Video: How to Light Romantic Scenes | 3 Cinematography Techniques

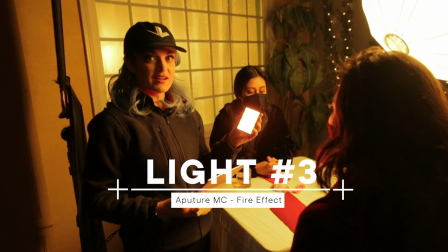(12:23)
This is an MC light, and it is currently set at just a color, but a candle does what?
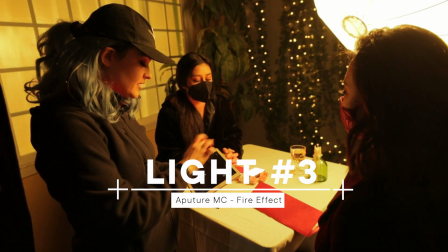(12:32)
A candle flickers. So I can go to the settings of the MC light and go on the fire setting.
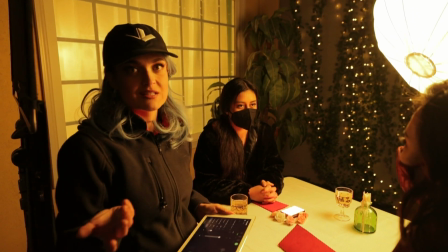(12:40)
There we go. It's imitating that candle flicker.
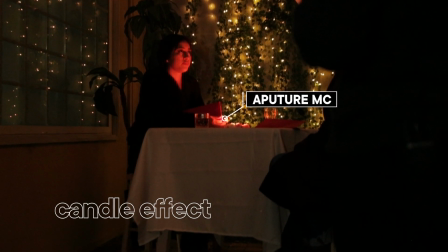(12:43)
It's a little bit safer because now that we've come in closer, it's just being around a live flame is just not safe.
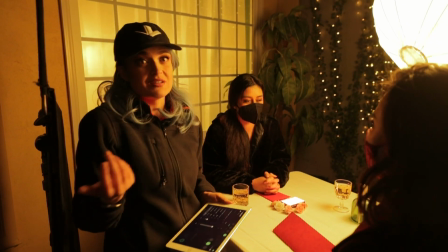(12:50)
So this is just an easier way to do it.
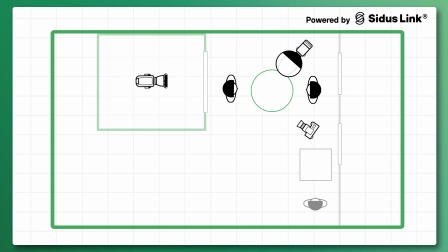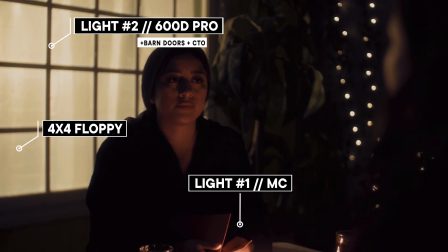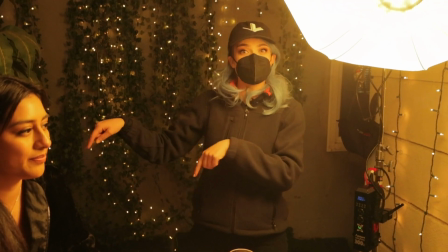(13:05)
All right, moving on to the other side, the close-up with a twist.
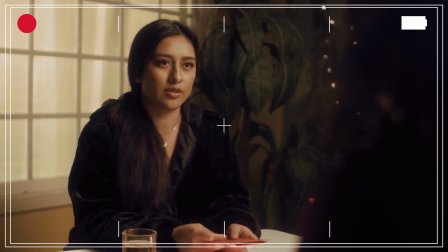(13:09)
When you're coming in for close-ups, you want to be on the same side of a 180-degree line, right?
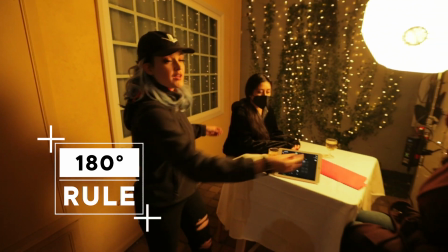(13:15)
So if there was a line that was stretched between them, you always want to be on one side of it.
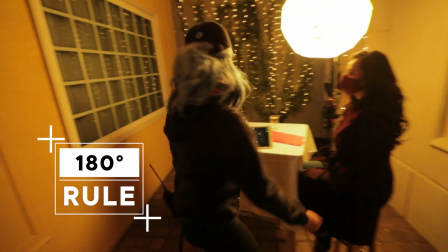(13:21)
Or do you? Well, there is a way to break it.
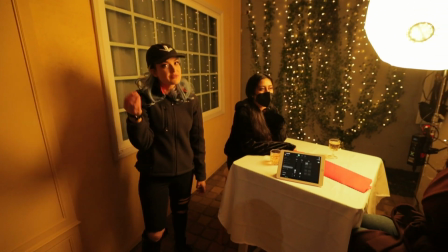(13:25)
There is a way to break the rule, and it can only really happen in the same shot.
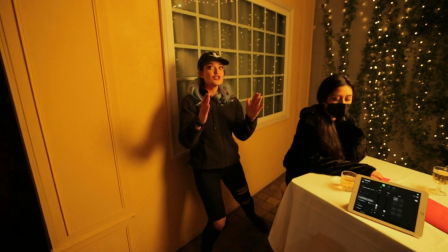(13:31)
So as you're shooting, you move the camera to the other side.
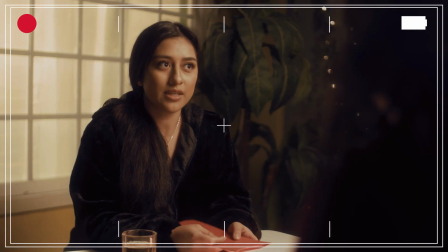(13:36)
But there has to be a reason for it. In this case, the reason is she has just told her something insane.
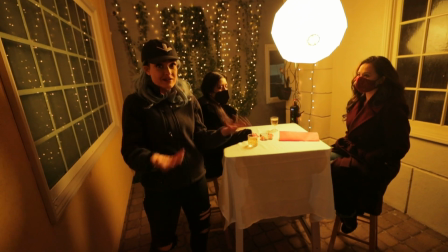(13:44)
And so her reaction changes from being really, really happy because they're on a date to really, really pissed off and sad.
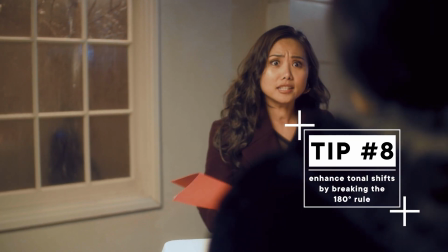(13:53)
So I am complementing that with the camera move.
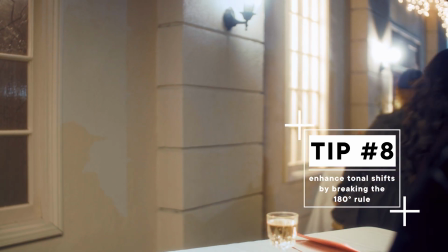(13:57)
Whereas before you had the back and forth on the same side of the line, now in the same shot,
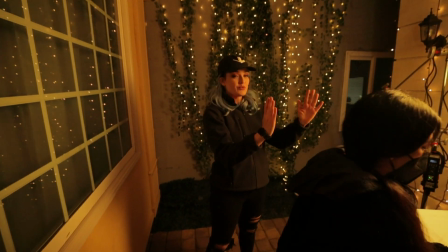(14:03)
as we cross, when we're on this side, now she's mad and she storms off.
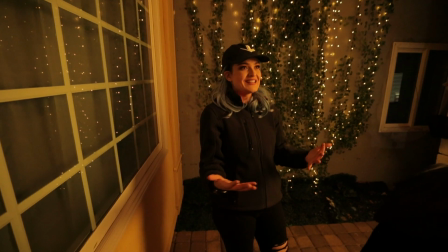(14:09)
The other advantage of this for us cinematically is that now everything behind is in play.
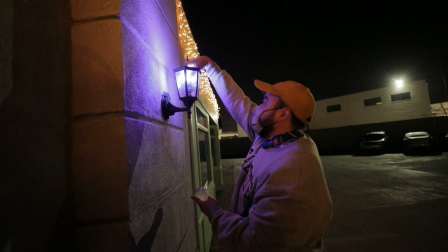(14:16)
So we have to add more lights to the sconces. We have to sweeten up the wall.
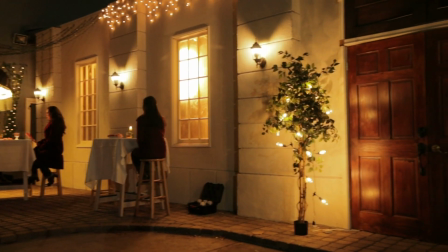(14:21)
And we're just gonna reposition a bunch of things for it to work best for us.
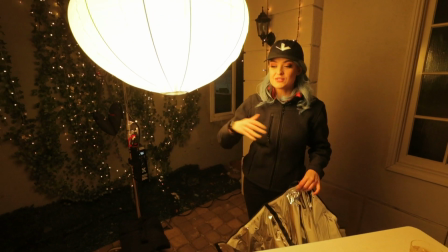(14:26)
I've repositioned this light a little bit so our Steadicam operator has room to maneuver,
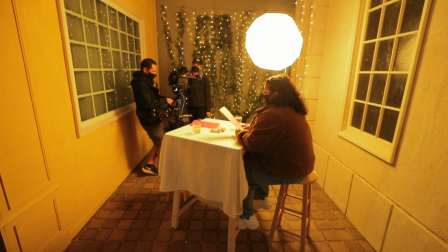(14:30)
but because it is an omnidirectional light, it's actually casting a lot of light onto this background, which is also bright.
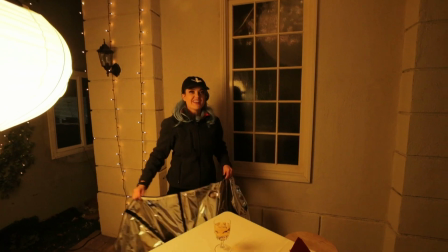(14:38)
So I don't want that. I want to cut off that background light a little bit.
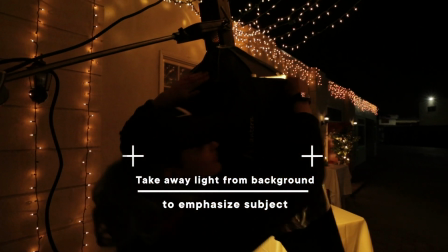(14:43)
So I will just add the skirt.
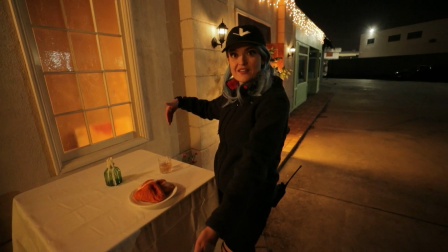(14:46)
We have this extension of the restaurant, and we want to give more light to the people in the background.
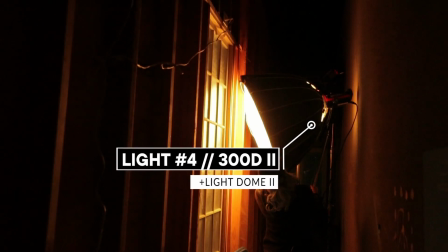(14:52)
So I'm going to reposition the 300D that was over there over on this window.
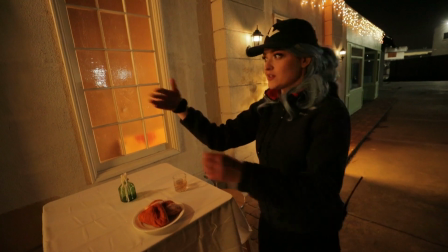(14:58)
And I'm actually going to angle it from this side, because when we start turning this way, then we start seeing this way.
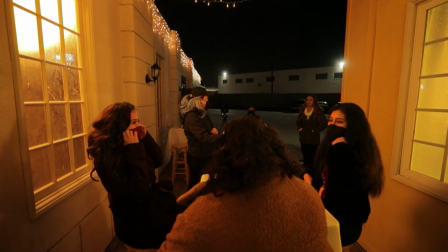(15:07)
So I kind of want it to come from this side instead. So you're the mean one, and you're the one, you're gonna react to how mean she is.
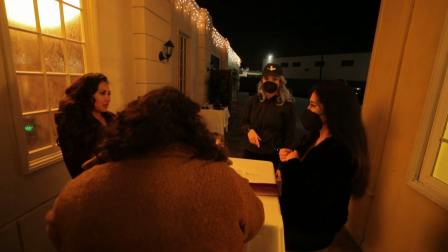(15:15)
Yeah. That's what's happening.
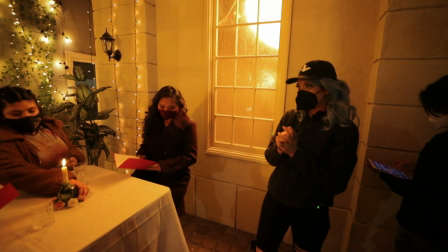(15:17)
So basically, you're ordering, you know, and then you drop a bomb on her, like something like, did you know I have a third toe?
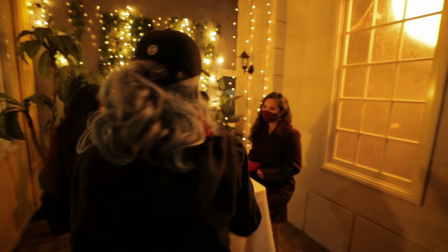(15:26)
I don't know, whatever. And then you're gonna be like, no.
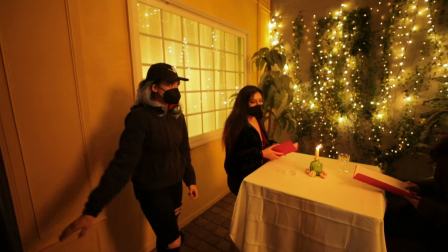(15:32)
And then you're gonna put your menu down and leave. 3, 2, 1, angry.
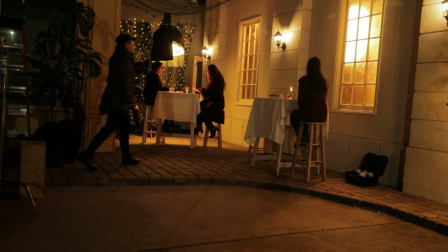(15:37) What? And walk. Did this to me? I told her she did that to me.
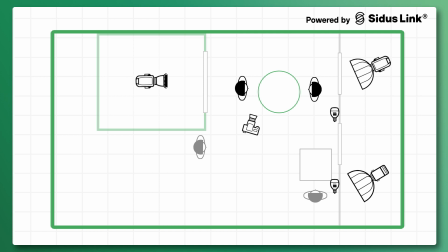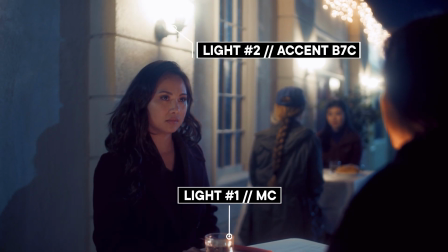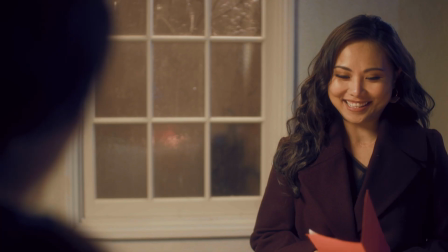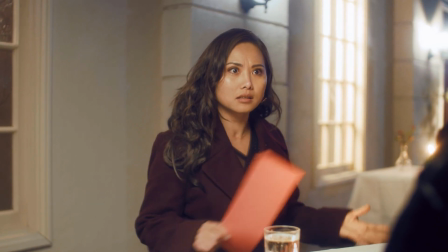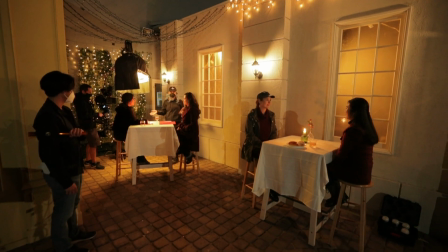(16:26) So you feel like now you fully know each other? Yeah.